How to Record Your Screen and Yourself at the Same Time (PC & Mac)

And the next thing you really, really want to do, and this is where the beauty of screen recording tutorials come in, is that because it's recording your face and your screen at the same time, you can toggle views.
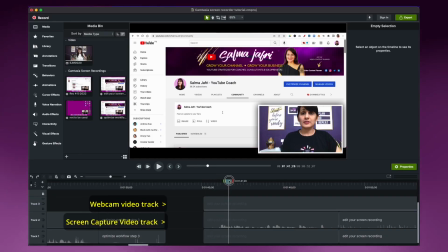[8:27]
You can toggle between those two views. So you can actually remove yourself from the screen.
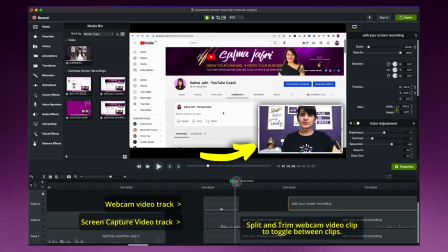[8:33]
Let's say if you're covering up some important info, or just to add a little bit of movement to your screen recorded tutorial.
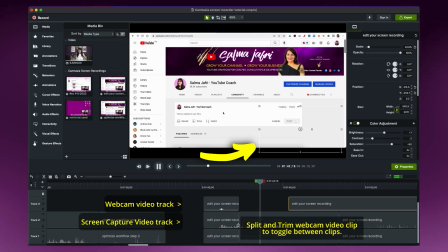[8:39]
So it's not just a static, you know, people watching a screen.
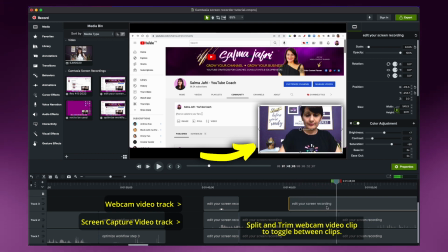[8:42]
So you can actually move or trim your face recording and just show the screen. And alternatively, you can also trim the screen and then just show your face. And you kind of want to do this back and forth depending on what is more important.
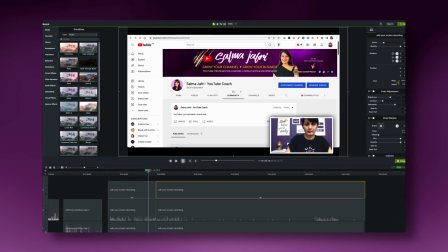[8:57]
So when the screen is more important and you need to show the steps, show the screen. And when it is you explaining something, show yourself.
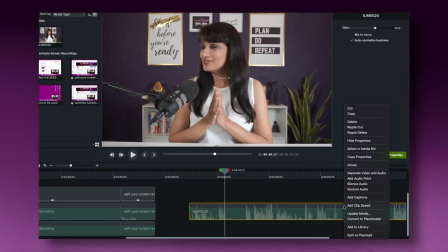[9:06]
And another great way of doing this is to actually separate the audio track so that you can make
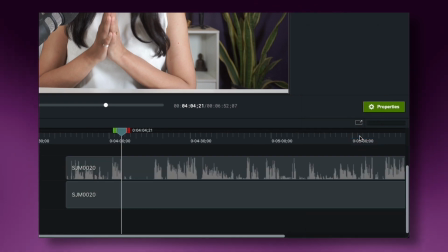[9:11]
these trims more easily without affecting the narration and the voiceover of that file. I told you earlier that if your mouse movements are too distracting, then what you can do is use the Camtasia feature called cursor effects.
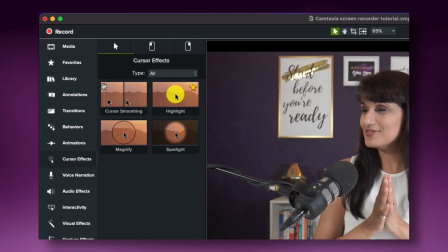[9:26]
Go in that and choose smoothen and that will make it so much easier for your audience to follow your mouse movements along with what you want them to actually pay attention to. There are some other effects in cursor effects as well that allow you to highlight you know so that people know where the mouse is because it's really really distracting if you move too fast and they can't follow along. So you want to use this feature and make sure they can follow along. Another thing to make your screen recording more engaging is to use animations and annotations. So one of my favorite animations to use is called zoom or scale up.
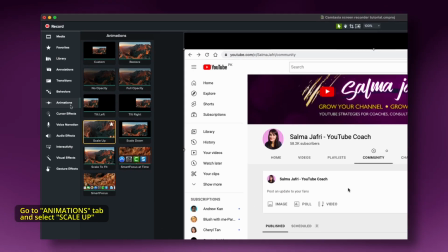[10:06]
So you want to go into animations and then scroll down to scale up.
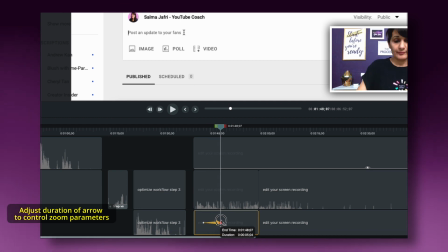[10:11]
And what this will do is put a zoom effect into the screen so that you can focus on showing the important part of the screen.
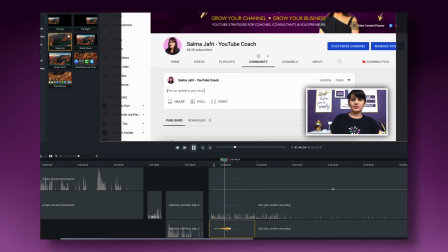[10:19]
So you want to show the entire screen first to make that establishing shot and then zoom into the focus area. This is a great way to engage your audience and direct their eye to what is important on screen.
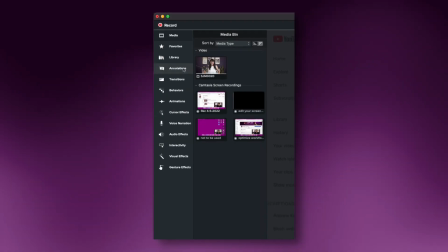[10:33]
My other absolutely favorite feature is annotations. You want to go into annotations and you can do so much here.
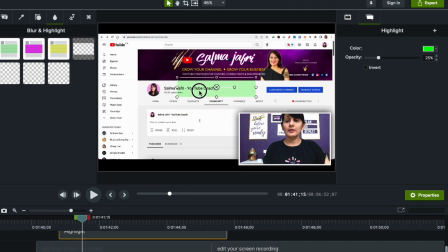[10:39]
You can highlight text and that's a great way to again put emphasis on what's important.
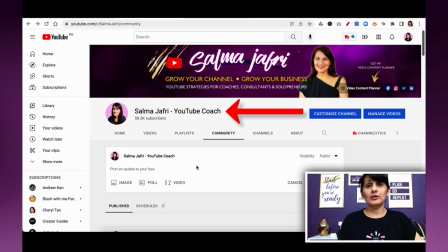[10:45]
You can add in an arrow to direct the eye. You can add in a call out.
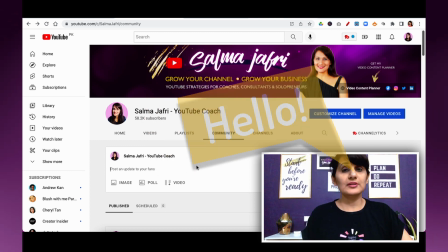[10:50]
So these are great features that you want to include in your screen recording tutorial to make it more engaging, easier to follow and add clarity to your tutorial. All right, it's time to export your amazing screen recorder tutorial.
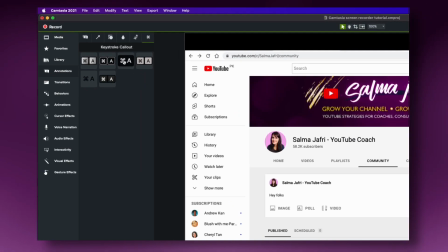[11:05]
And so you want to go into file and click on export and Camtasia gives you
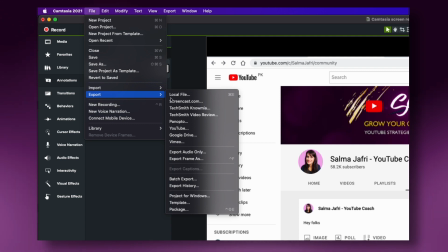[11:11]
all of these different options of directly exporting to Screencast, to YouTube, to Google Drive, to Vimeo and so on. But I typically export it as a local file first just to make sure that I can review it and everything is okay before I actually send it to another platform.
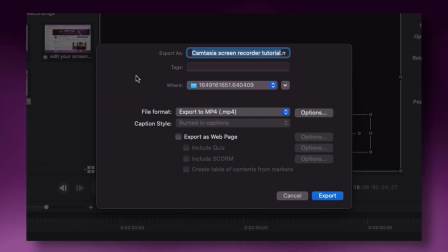[11:30]
So I want to click on local file and then I want to make sure the file format is mp4 and then click on export. As promised I wanted to tell you that you can start Camtasia for free and I also have a 10% exclusive discount code for you if you use this code on screen right now and use that and go to the link in the description click on that and use my code and that's how you can grab that 10% discount then you want to go and watch this video next and I will see you in the next one